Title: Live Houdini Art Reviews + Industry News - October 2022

or afternoon, wherever you're watching from. And happy Halloween. It might take a second here for this video to kind of get warmed up and actually stream to all the different channels, but we are live, and today we'll be going over mostly some art critiques, but also a little bit of industry news. So feel free to add stuff in on the chat. And yeah, let's get into some cool artwork that I stumbled across recently.
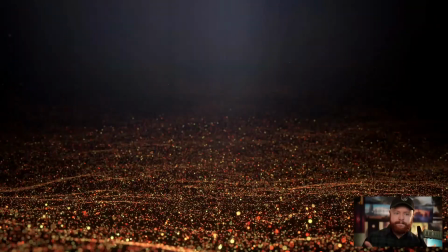(0:29)
So before we get to that, let me actually tell you what I've been up to here.
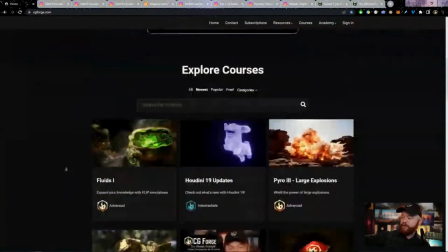(0:33)
At CG Forge, you'll notice that Fluids 1 has now been released.
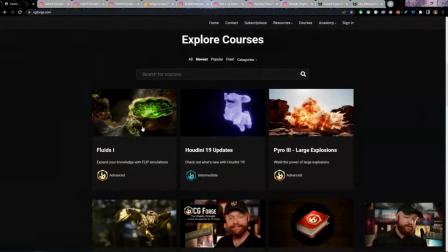(0:38)
So if you guys have ever felt really confused about fluid solvers, about flip solvers, the aim of this course is both to make it simple and also for advanced users
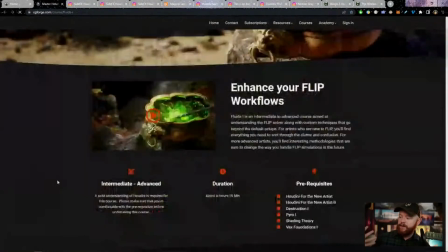(0:51)
to offer you something that will expand your existing workflows.
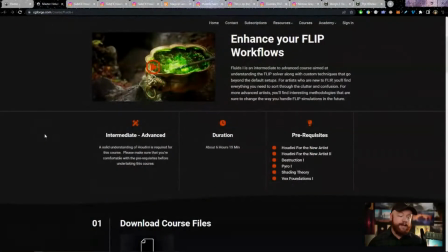(0:57)
In particular,
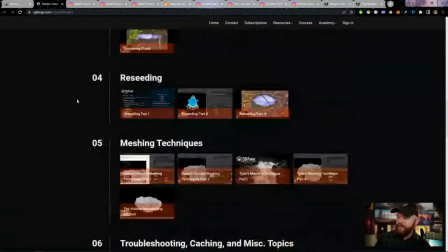(0:58)
I have some really interesting meshing techniques and some methods here for creating bubbles and foam that might interest you.
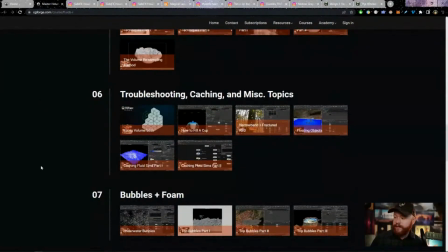(1:06)
So if you haven't checked that out yet, definitely make sure that you do, because that, I have to say, is probably one of my best courses to date.
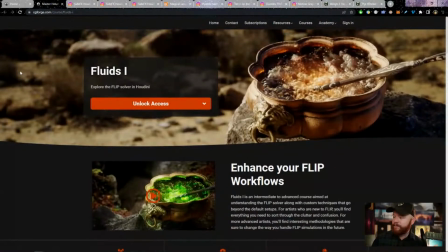(1:14)
So I think you guys will really, really enjoy that. Okay, now on to some art critiques.
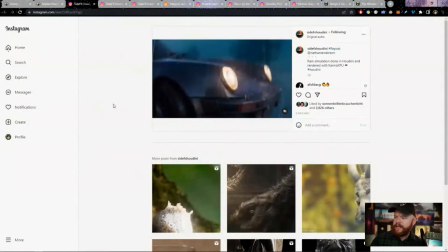(1:21)
This one here is from Nathan Tanderson. And I know it's a little bit small here. I kind of wish Instagram would let me like blow this up big for you guys.
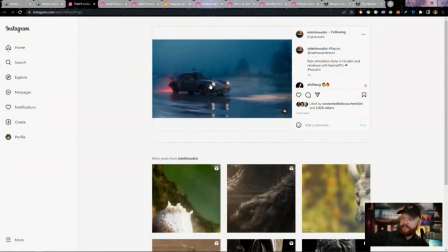(1:32)
And what we have is a nice, cool rainy effect happening right here.
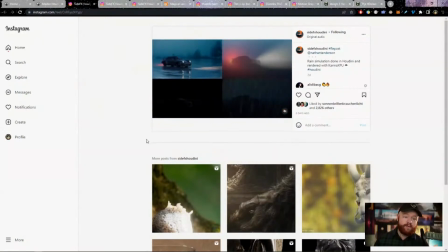(1:37)
So first impressions, I really love this overall effect. Also a very, very nice breakdown.
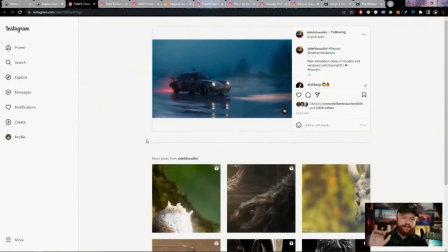(1:43)
I love it when you have all those different comp layers show up really fast.
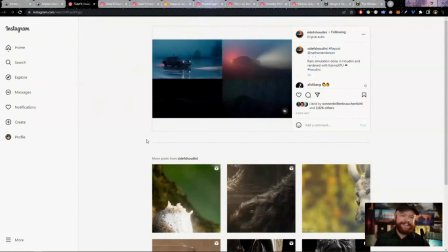(1:48)
I'm just kind of a sucker for that whole progression when that happens.
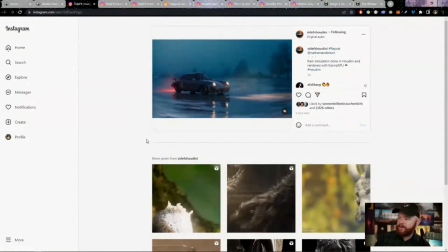(1:52)
But let's talk about what's working well, what's not working well, or what could be improved, I should say.
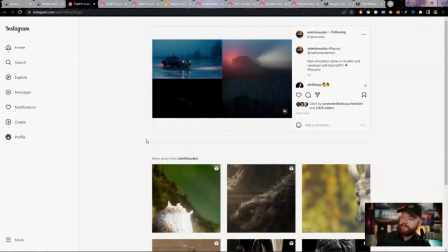(1:58)
One thing that's working great is the integration into the environment. We have a nice ground plane right there.
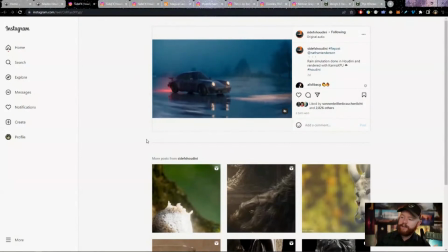(2:06)
I'm not sure exactly what those warbles are on the ground, but I like it. I think it's realistic.
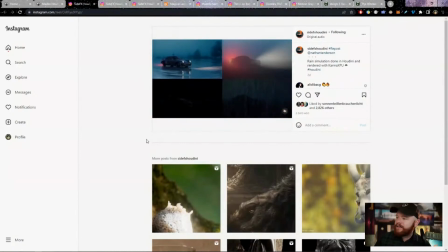(2:11)
And I think that the rain itself also looks cool.
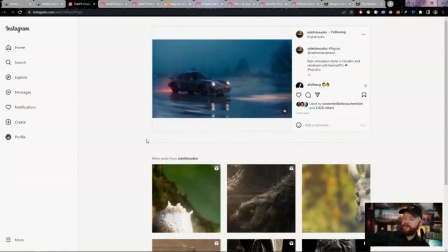(2:16)
You know, another thing too I just noticed about this is when we take a look at that focal length, notice how it has a little bit of that fisheye effect going on. This isn't your standard 50 millimeter camera going on.
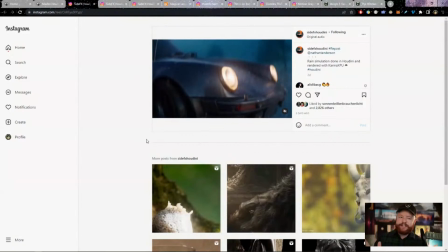(2:29)
And what's cool is that it kind of makes the edges of the frame kind of warp around a little bit.
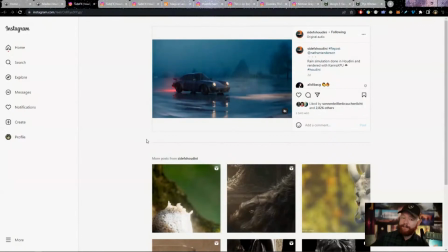(2:35)
So I think that the wide angle, and I think that's what's happening here, I think the wide angle works really well for this scene.
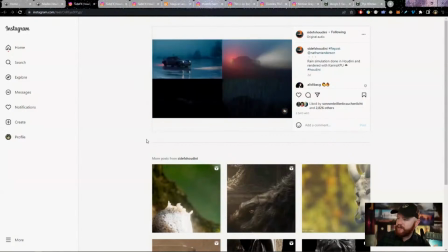(2:42)
And on top of that, I think that in general, just the overall look of the rain looks great here as well.
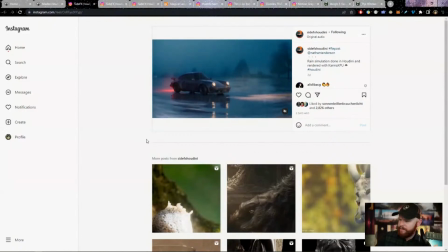(2:49)
Now, when it comes to the look of the rain,
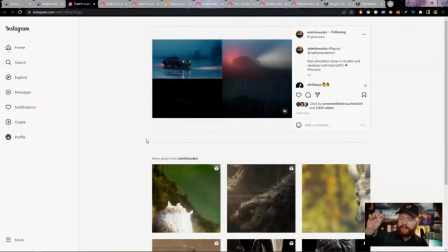(2:52)
one thing that is good to recognize is the fact that the use of volumetrics really brings out that rain.
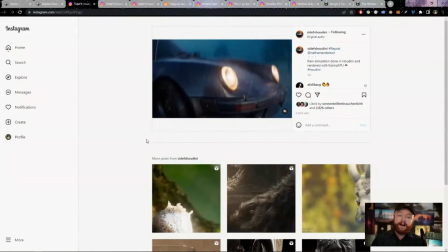(3:00)
Actually, it just so happens to be, I have a quick tip coming out this month that talks about how to make rain and snow, more specifically snow. But one of the tricks that you can use to bring out that rain and snow is the fog, is the volumetrics.
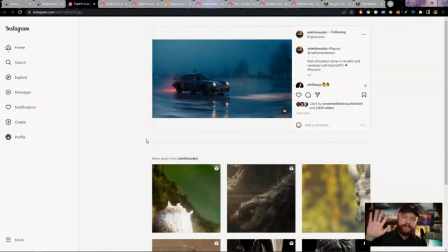(3:17)
Because when you have that, it not only kind of back illuminates the rain that's in front of you, but it just creates a little zone or a little section
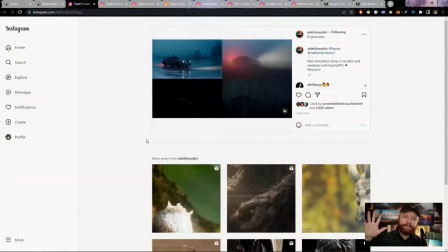(3:27)
that basically lights up the water from behind.
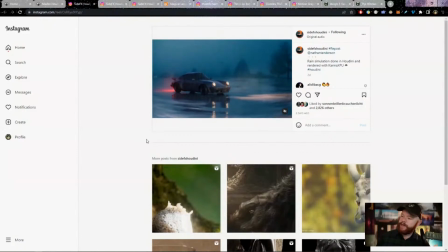(3:31)
And when that happens, it really brings out the shape of rain,
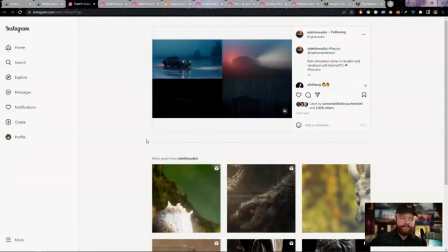(3:36)
which is difficult to do because if you ever take a look at like reference footage of rain, it's actually difficult to see rain.
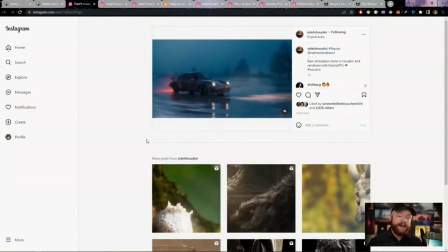(3:44)
Also, fun fact, when you have like practical effects happening,
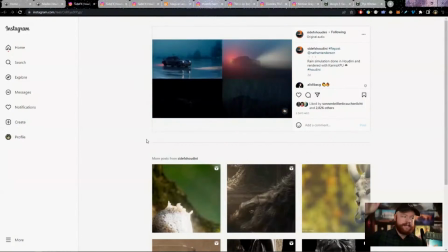(3:48)
they've oftentimes used like white dyed water or even milk to rain down on the
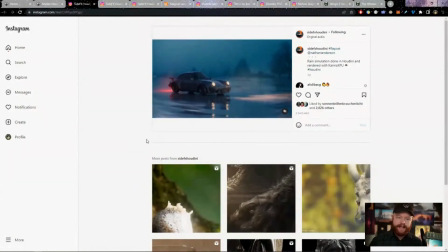(3:54)
actors to actually like bring out the rain when it gets filmed on camera,
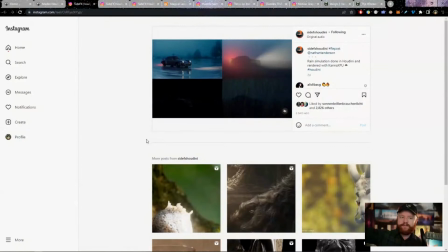(4:00)
because it's really difficult to capture those fast moving specular highlights and reflections.